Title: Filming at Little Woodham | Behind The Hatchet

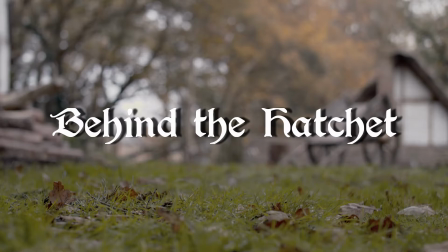0:00 Yeah, yeah, yeah, go. Oh, that looked cool!
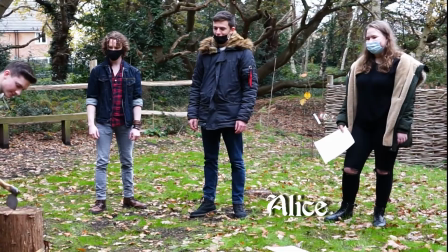0:07 Hi, my name is Alice, and I'm the production and location manager for Buried the Hatchet.
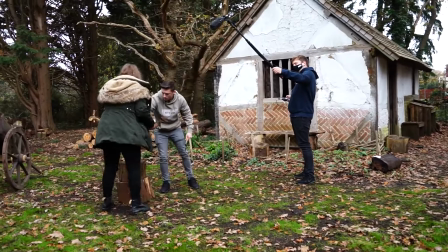0:12 Here we are in Portsmouth, Little Woodham, a 17th century historical village.
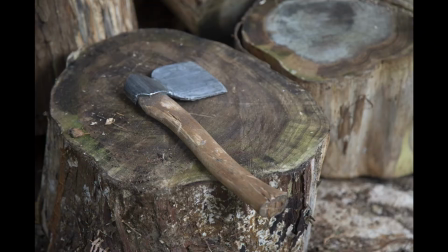0:16 It is the main location for our film, which is a horror also set in the 17th century.
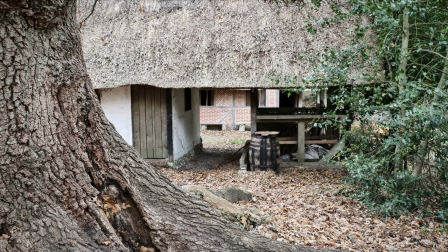0:22 Choosing the right location is vital for making a good film, as it not only sets the overall mood and tone of the film, but also greatly influences set design.
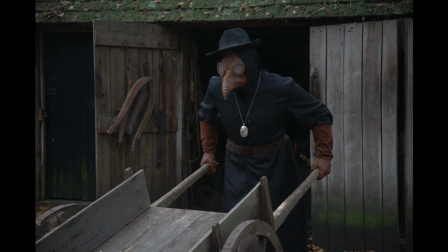0:32 Having an aesthetically pleasing set can really bring your film to a whole new level.
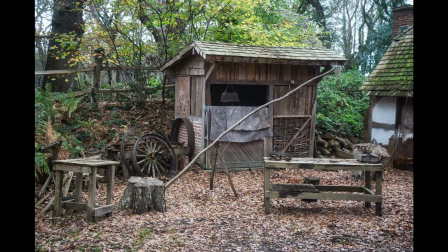0:37 Luckily for us, Little Widom has a lot of historically accurate household items that we can use as props to play with,
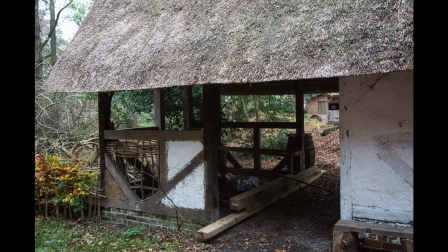0:45 and also just has overall small details that really help sell the authenticity of the time period,
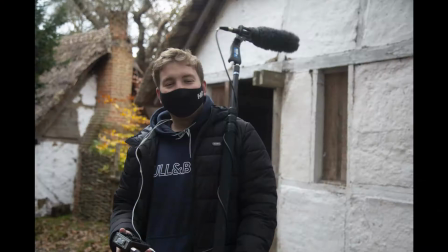0:51 making Little Widom a perfect location for our film. Hi, I'm Jordan.
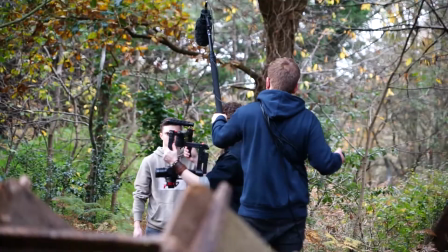0:58 I'm in charge of the sound capture and using the boom mic on the set of production.
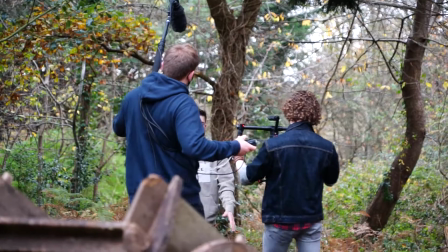1:03 Ensuring that the sound captured for our fundraiser video was high quality was very important to me,
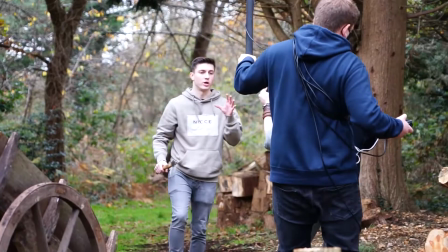1:08 mainly because it makes it easier to fix in post, but beside that we wanted to sound as professional as possible.
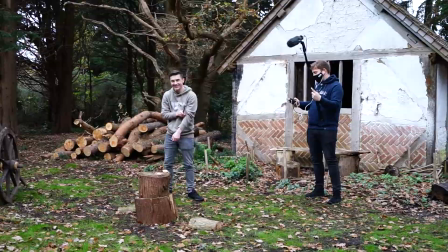1:15 To me, sound is so important because if it's done badly it will stick out and completely detach the audience.
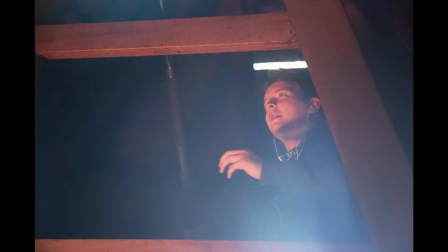1:22 When I'm not on sound, I'm currently sitting in as our Plague Doctor Osmond, which is always fun,
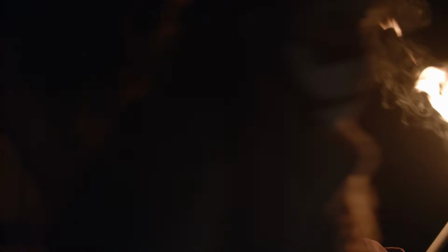1:28 minus the fact I can't see and have to be physically moved around by members of the crew to avoid being set on fire.
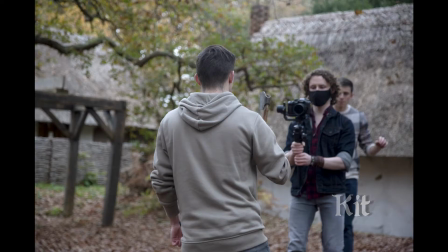1:38 Hi, I'm Kit, the DOP and Steadicam operator for Bury the Hatchet.
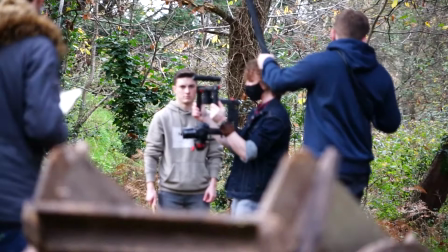1:42 Here I am on set using my own equipment to film our fundraiser video, with the results on screen.
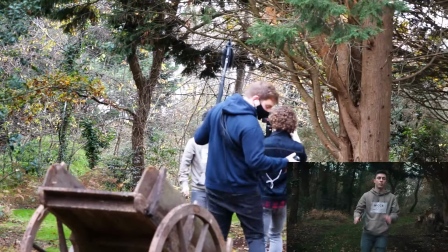1:48 We love our film and nerd we didn't want to waste any time on location so we did some quick handheld test shots to test for the look,
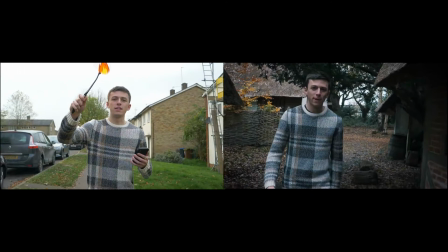1:56 editability and pacing of the video which you can see side by side.
Hi there, welcome to the fundraising page for Bury the Hatchet and Oswin's past is darker than it seems.
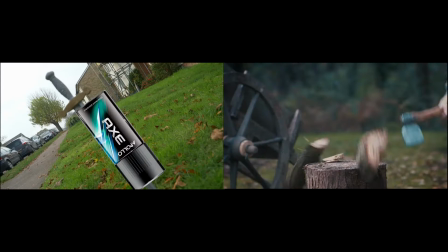2:05 This year it's not gonna cut it.
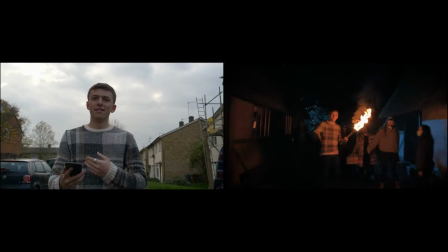2:10 Should you choose to donate to our production this is where your donator will receive the hatchet used on set so
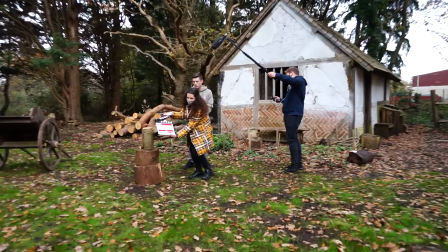2:17 thank you as a
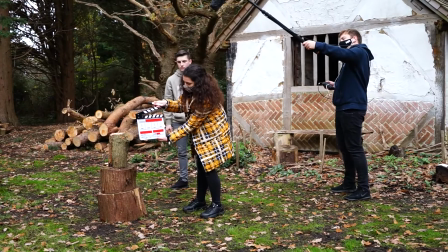2:23 second assistant camera on set and editor in the post-production process of the full razer
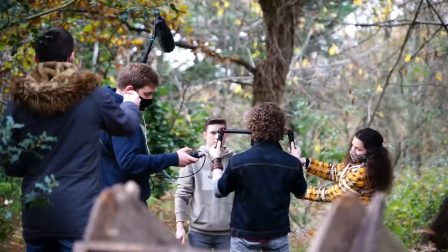2:28 video for our indiegogo campaign of buddy the hatchet one of my main responsibilities
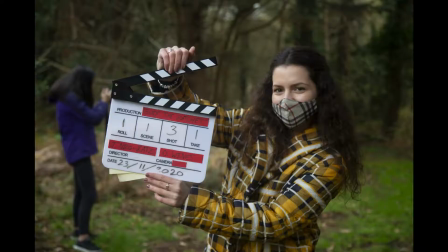2:33 was to help the director and the camera department in terms of continuity
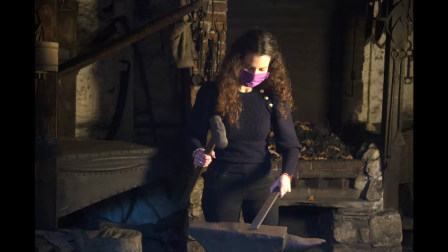2:38 following the shop list and marking every single shot with the clapperboard.
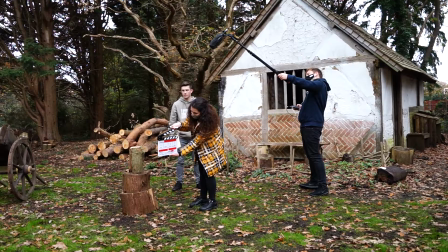2:42 As a consequence of our hard work in the production process of the fundraiser video,
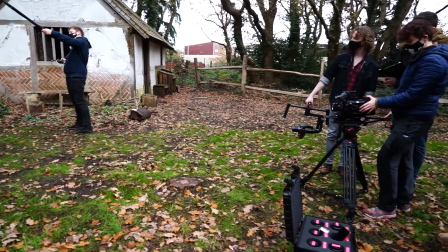2:48 I have managed to picture lock my edit in only one day, achieving the look we were aiming for and fast-paced editing techniques.
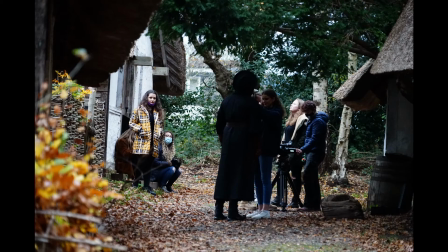2:56 Hi, I'm Emily and I'm the production designer for Bury the Hatchet. On our social media campaign shoot, I was responsible for the set dressing,
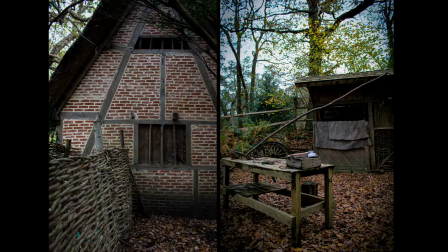3:03 the props and costume design for the Plague Doctor costume photography for our find the hatchet interactive game and editing
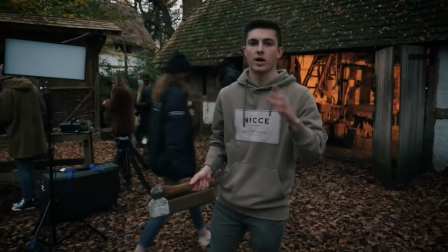3:10 of the images i took for this i handmade elements of the costume and also spent extensive amounts of time researching plague
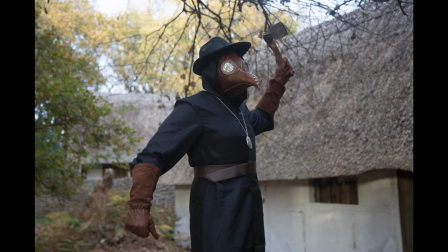3:16 doctor attire from the 17th century because i wanted to create a costume as authentic and true to the era as possible i then designed and sourced pieces
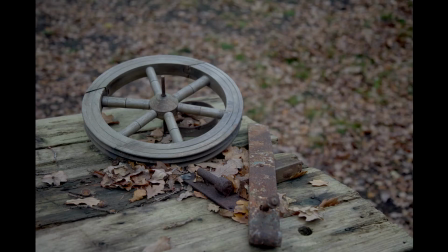3:24 for the character of osmond handmade the belt and altered the costume in a fitting too for the set dressing we were lucky enough to have a
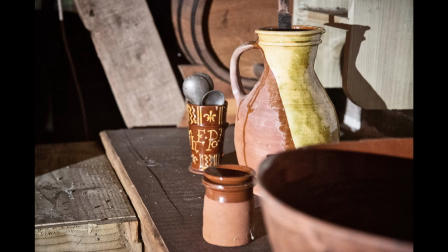3:32 location with many props from the 17th century already there and available to use.
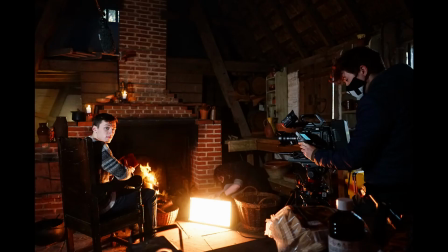3:36 I added candles and also arranged pots, firewood and other pieces to make the background of shots more visually pleasing.
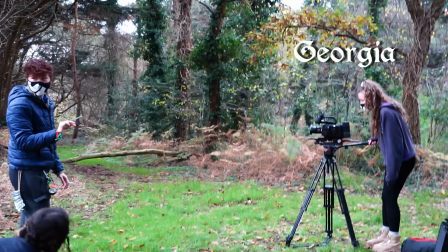3:44 Here's the rest of the camera squad. I'm Liv, the camera operator. And I'm Georgia, the first assistant camera.
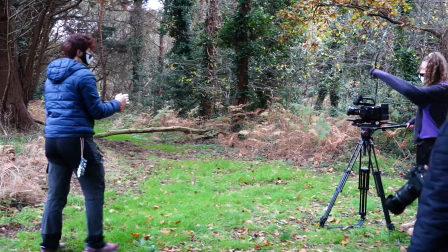3:50 In Little Wedham we had a lot of fun testing out the different camera settings to create the videos that you see on Bury the Hatchet's social media.
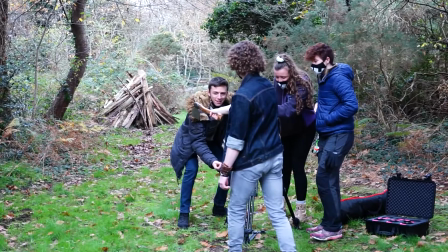3:57 Here we got Kit and Jacob to help us out for our little woodchop idea.